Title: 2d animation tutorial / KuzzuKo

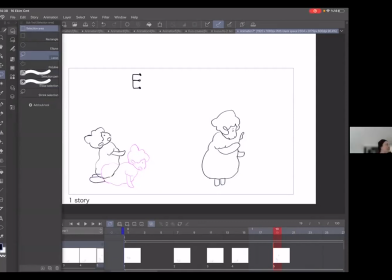Bir saniye bakıyorum hemen. Bu seçme butonu, orada farklı şekiller var. Yani ne tarzda seçmek istiyorsun görüntüyü? Sana ona göre farklı şeyler sunuyor. Oradan ulaşabilirsin.
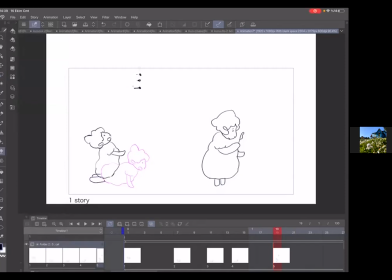Bir bakar ol lütfen. Ben geride kalanlar için devam edeyim. Tekrar sana döneyim. Evet, şimdi bunu birazcık dizinin üzerine doğru kaldırdık. Bu aşamaya kadar yapabildiğinizi düşünüyorum.
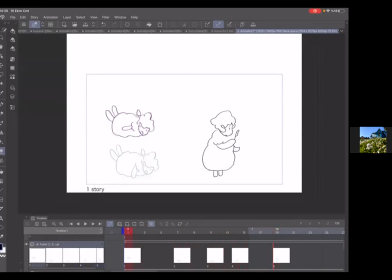Şimdi buralara kaldı bizim in between çizmemiz ve yüzündeki mimikleri oluşturma işimiz. Buraya bir tane daha ekleyelim. Altıncısı olsun. Buna da duplicate yapalım.
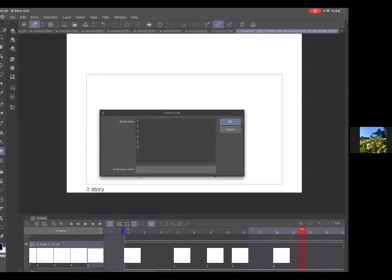Ve yine onu da yapıştıralım.
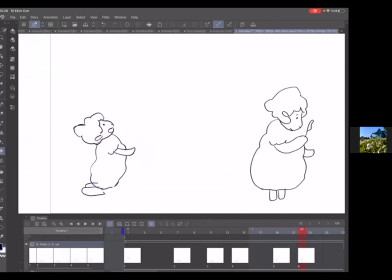Burada da eline yapraklar düşsün ve elindeki yapraklara bakar olsun. O zaman ne yapacağız? Eli, bedeni, her şeyi sabit kalacak. Ama bahsettiğim gibi bunların üzerinde değişimler yapacağız. Bunlar böyle kalmayacak.
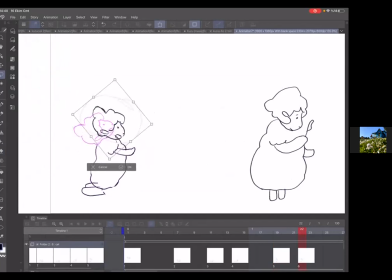sadece hacmi koruyabilmek adına temel hareketleri direkt kopyala yapıştır göstermiş oluyorum. Birazdan üzerinden gideceğiz bunun.
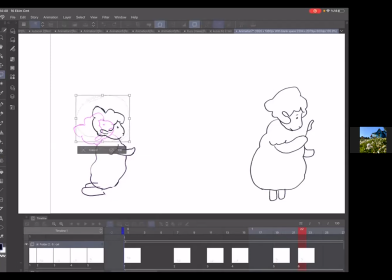Biraz daha kafasını indireyim. Bakın bunu nereye koydum artıyı? Boyun olduğunda eklemi nerede olursa ona koyarım. Yani kukla gibi düşünebilirsiniz. Evet. Bunu da ekledim.
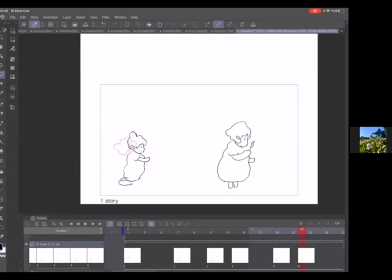Evet. Biraz beden önde duruyor. Sanki öne düşecekmiş gibi. Bunu biraz şöyle çekebilirim.
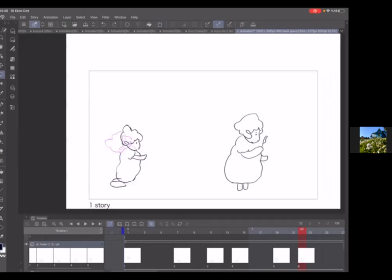Evet, böyle çekebilirim. Şimdi temel olarak yapacağı hareketleri çizdik.
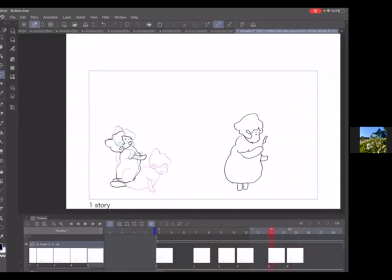Artık bunun üzerinden düzenlemeye gidelim. Anlaşılır oldu mu bu aşamaya kadar sizin için? Var mı bir sorun?
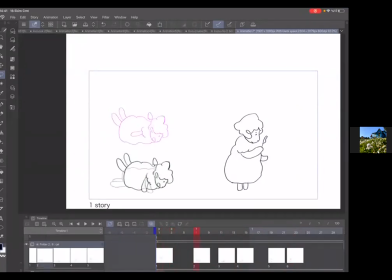Tamam, sorun yoksa devam ediyorum. Şu hareketleri bir düzenleyelim. Burada el nasıl bir konuma geliyor? Şimdi bir insan düşerken ilk önce refleks olarak elleri atarız değil mi?
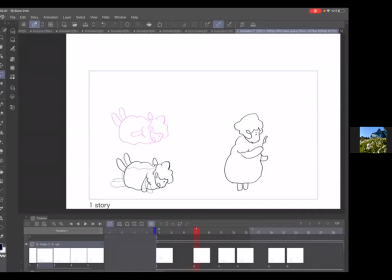Elimizi atarız. Tabii burada düşmenin dışında bir şey var. Yaprakların üzerine atlama isteği var. O yüzden kollar yana doğru açılarak düşecektir.
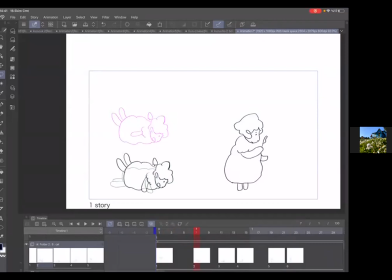Yani bir kendini uçak gibi yapacak ve tam yere düşünce de elleri yere koymuş olacaktır.
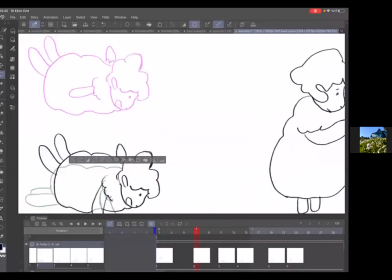Bu tamamen zemine düştüğü sahnedeki kol hareketleri. O yüzden kollar nereye bakıyor? Daha çok yere bakıyor.
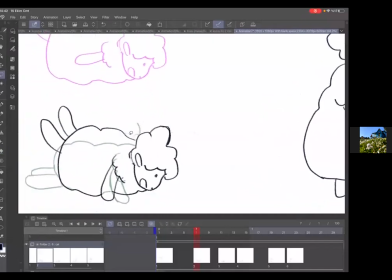Buradaki kol görünmüyor. Geri planda kalıyor.
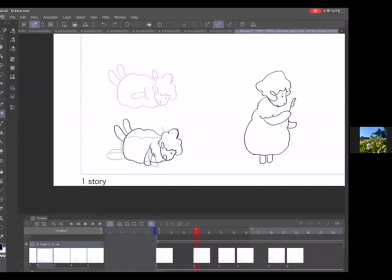Böyle bir şey olur mu? Olmasa da olur. Evet, bir sonraki kareye bakalım. Buradaki eksiklerimiz neler olur? Şunu da kaldıralım.
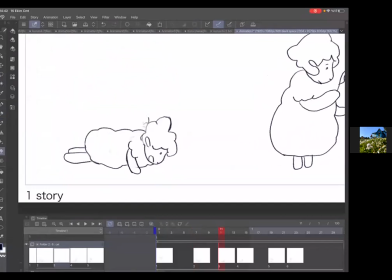Evet, burada
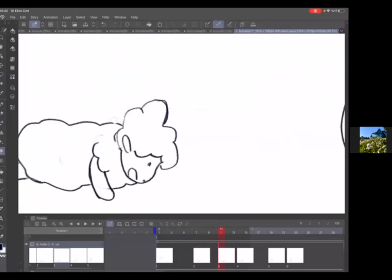yüzündeki ifadeyi silelim çünkü böyle olmayacak.
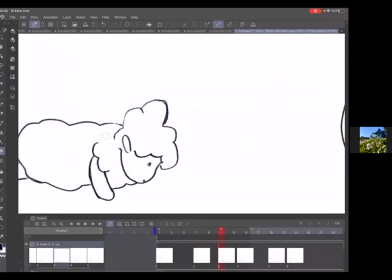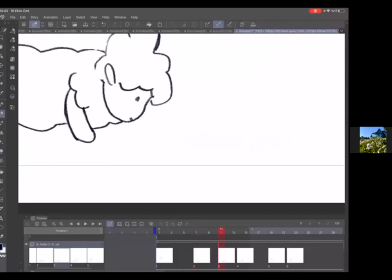Evet, yüzünde bir mutluluk olacak değil mi burada? Çünkü çok heyecanlı onun için.